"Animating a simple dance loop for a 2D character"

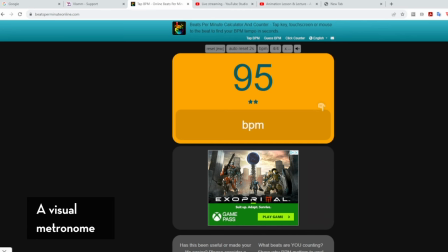247s
You could like, let's say, notate when the beats happen in your timeline.
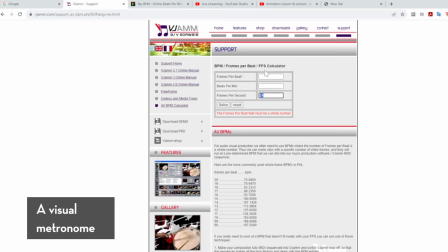252s
That's really up to you. So this is just another thing to keep in mind. But I do think it's important to have a song in mind that you're going to animate to. But you know, instead of trying to figure out the beats per minute and then try to convert that into frames for a second you could just animate a bouncing ball and then make that ball bounce on the beat of the music that you're using and then put that on the side somewhere in
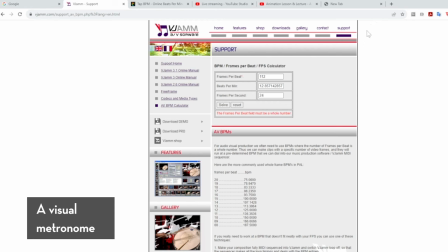271s
your animation and use that as reference for the beat that could be your visual metronome at that point all right so
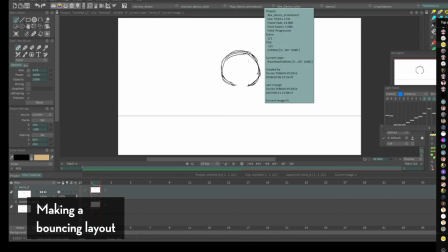278s
i'm going to animate my little cat character just doing a little bob just bouncing up and down to the beat of the music that i have in my mind.
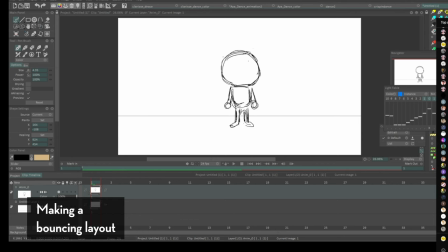286s
So I'm listening to Eye of the Tiger for example. Now I've taken an average estimate of when the beat happens. It usually happens every 13 frames. So by frame 13 the loop just goes back to the first frame that I have. But between 1 and 13 or between this whole cycle a beat happens wherever you want to put it.
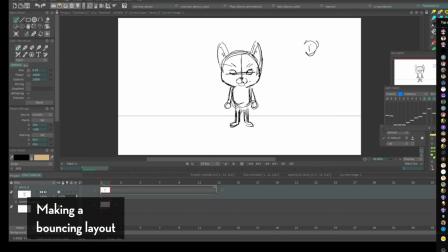304s
So usually in this case I'm going to put a down pose somewhere in between my first key and my last key. So for shits and giggles I'm going to put my down pose of my cat just bobbing up and down at frame nine and I'm just throwing it out there.
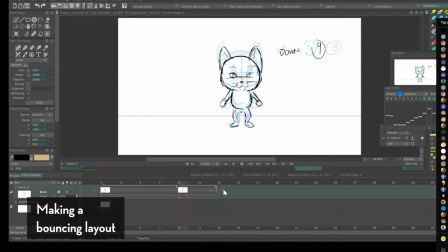319s
So by frame nine this is when the character dips down. This is when the character bends its knees, lowers its stand. I'm making the arms race to imply there's a bit of gravity and that the arms are a bit weightless at this point.
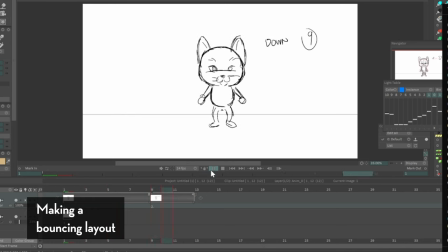331s
We have a bit of storytelling there and now I'm going to add breakdowns between my up and down poses and my down and up poses. So you know a breakdown again is a drawing or a key pose that describes how one key pose transitions to the next key pose.
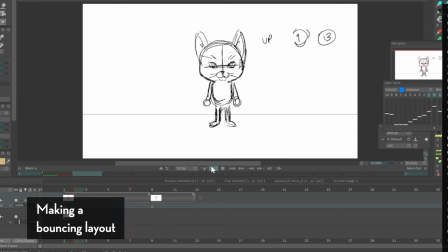347s
Like it describes what's leading the animation. The head of the character? The body of the character?
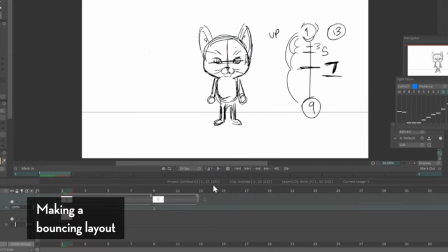352s
Is there a bit of an overlap? Is there a bit of secondary motion that we might need to consider? So from frame one to frame nine the character is going down but I want it to slow out meaning it's easing in it's gaining speed so I'm going
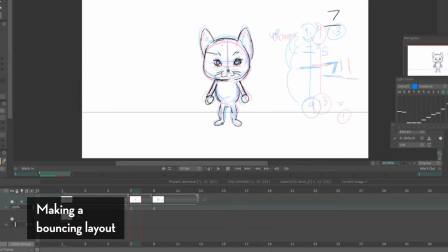367s
to put my break down right before nine and then doing all my in-betweens in reverse so the spacing gets smaller and smaller as I do in-betweens getting closer to one. Frame 11 is my breakdown from you know it's down pose back to its up pose so for this one I'm having the arms
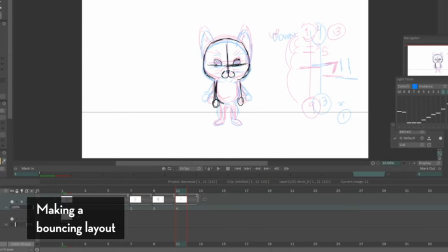383s
snap back down now that the character's body is going up the arms are going to come down giving that sense of overlapping motion.
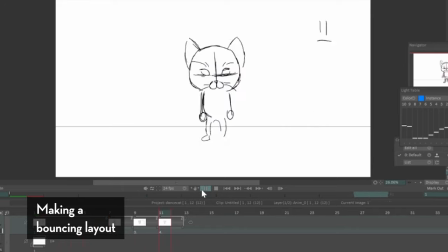391s
So I'm just gonna play it with our key poses, no in-betweens, and you know we can kind of get a sense that the character is bobbing up and down to a certain beat.
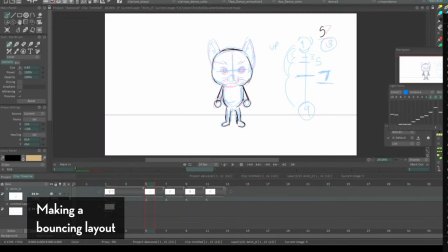399s
Okay I'm just gonna in between it just so that we can see it in motion and now we have a character that's just standing still but it's bobbing up and down.
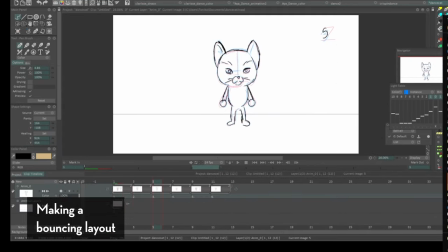408s
So what I just showed you is me animating a very very simple dance loop, a simple dance cycle. It's not really a complicated dance, it's not really a unique dance, it's really just a character bobbing up and down. But that's basically the thing I'm trying to get at. It's I'm thinking of it like a bouncing ball.
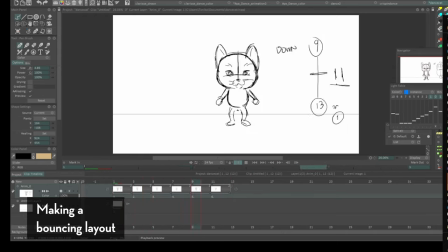426s
But I took the bouncing ball concepts to a character just bobbing up and down. Now the reason why I just animated a character like this just bobbing up and down is because this is going to be my visual reference and my visual metronome at the same time. So you know what I'm going to do is I'm going to use the same animation,
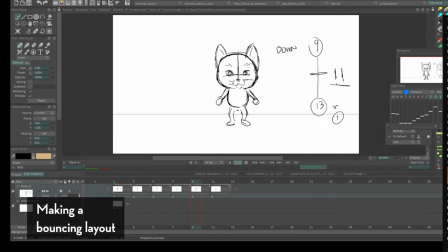444s
I'm gonna turn down to opacity and now I'm going to animate a completely different cycle on top of this reference because the reason why I animated this reference is so that I could track my proportions,
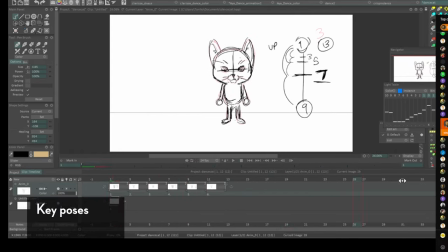456s
my character design, my timing, etc. So on a new layer now I'm adding more unique or specific poses. I'm having a character flail its arms or kick on the air and then having the head tilt sideways here there. Now I'm not using any reference, I'm just having fun at this point.
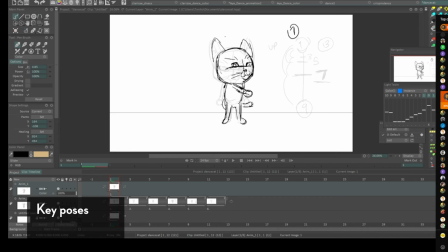477s
So for this case I'm really just gonna figure out all my main key poses rather than trying to figure out the motion. So you know I'm having my reference layer, the thing that we animated earlier on, as my reference for the loop. So I'm going to start adding key poses.
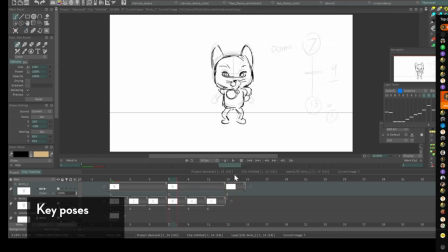493s
Now in my first pass, my first reference layer, I only just animated one cycle. So for this one I'm going to animate multiple cycles where the character's doing multiple different dance moves,
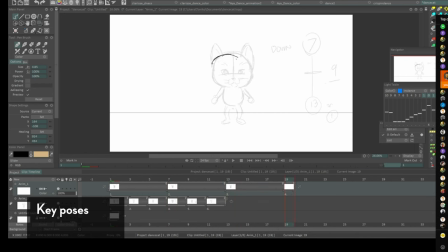505s
but at the end of the day, it's going to loop back to frame one. So as you can see here, I'm animating all my up and down key poses first, and I just figured out I'm just going to space them out evenly as sixes. Each drawing is going to hold for about six frames in a 24 frames per second setting.
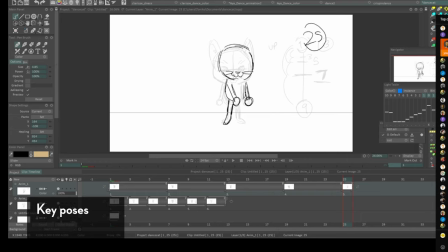524s
So how do I know this? How do I know my timing? Well, it's because I've already animated a simple dance loop that I'm using right now. It's looping throughout my entire animation. Although I'm adding new drawings, I'm still trying to match the timing of my up and down poses in my original reference.
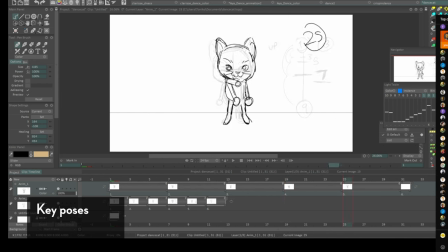540s
So when the character is squashed or in a down pose in my reference, I'm going to make sure I'm hitting that in my new animation, changing the orientation of the pose, maybe changing the orientation of the arms and legs or the overall gesture to give it more flavor.
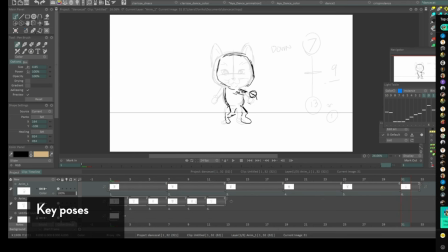554s
Okay, so I'm just going to draw all my poses out and I'm going to play it. And as you can see, you know, it's stepped animation.
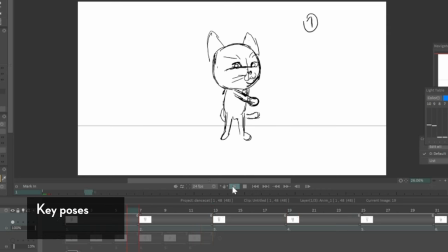561s
It's not super fluid, but there's enough information where you can get the sense of motion, the sense of movement. It makes it easier to read when I've already described my up and down poses, my bouncing ball method of animating. I'm numbering my keys and making a timing chart so you guys can see how I think about this animation.
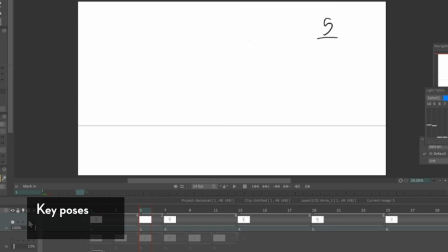578s
Now, again, the dance cycle that I've animated is way longer than the initial 13 frames. It's like about two seconds. It's about like 48 frames because I'm having the character do different poses every time it comes up, every time it comes down, and there's a variety of that.
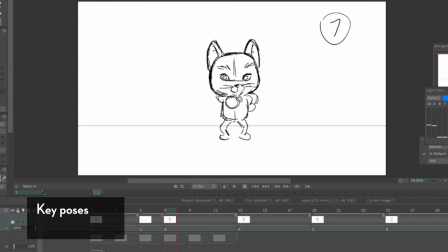595s
But at the end of the day, it goes back to the first frame, you know? I just wanted to show you guys that you can keep extending the cycle as long as you want, and so that the loop isn't too boring. It isn't just like one movement. For this one, it's multiple movements, but it's still on beat.
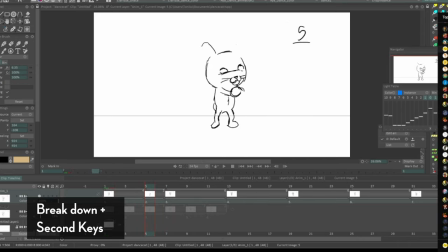614s
Now, I actually thought about straight aheading from one key pose to the other, but I'm going to do it similar to how we did the reference pass, which of course is trying to figure out our breakdowns and our other extremes.
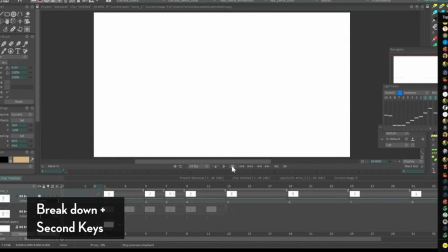627s
As the character transitions from its up and down poses, it's speeding up, but as it comes back from its down pose to its up pose, it's starting to slow down. So it's going to create a nice bouncing ball effect, a nice quick motion as it comes back up.
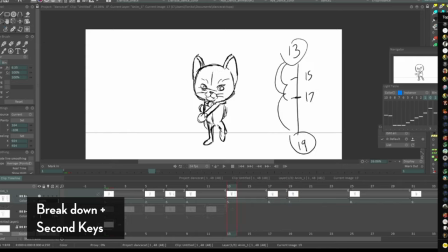641s
Now, the breakdowns is sort of where I figure out indications of overlapping actions where the arms maybe flail or delay.
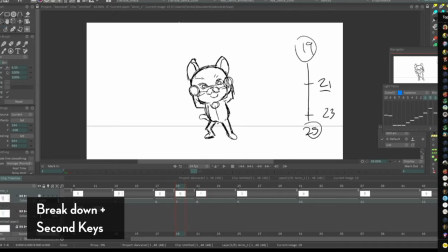649s
Maybe there's a bit of movement in the ears. Maybe there's a bit of a head turn as it transitions from up and down to down and up poses. As you can tell, I'm not really using the light table. I'm not using onion skinning because I tend to, I prefer flipping between my drawings just so that I can feel the movement.
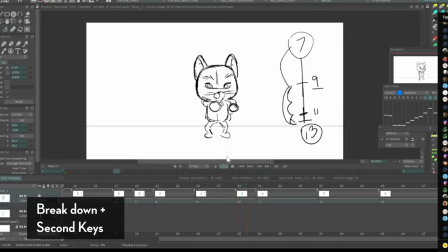666s
And I'm flipping between my key drawings. So the reason why I flip is that I can see the motion and movement. I can see things in the spatial level. And I highly encourage it if you're still just doing your key poses and your breakdowns.
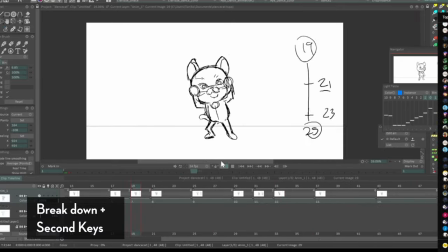681s
But yeah, as you can see, I'm having fun with it. I'm having the character kick at the air. I'm having the character do rabbit ears with its hands. I'm having the character probably turn its body in different directions just to give it a bit more variety instead of just going up and down.
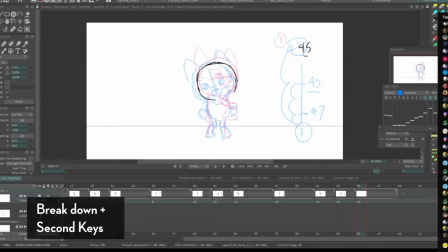697s
Maybe I'll indicate a bit of movement in the tail. Maybe I'll have the whiskers sort of overlap. These are just things that I can implement in my breakdown stage or my second keys.
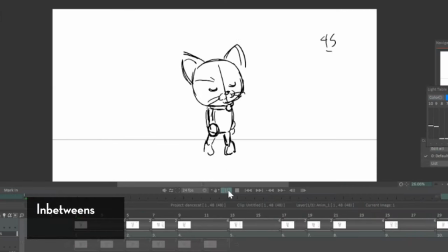709s
So I'm going to play it just with the keys and the breakdowns and it already looks sort of animated. I mean sure some drawings hold way longer than others but other than that you can feel the beat. You can actually feel the movement and from here it's really just all about in-betweening.
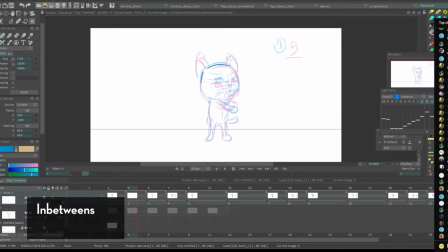725s
Now, I'm not really going to talk much about in-betweening because it's really just an extra level of making your animation as smooth as possible. Or, you know, maybe adding things like favoring if you wanted to delay some things so one key pose reads better than the others.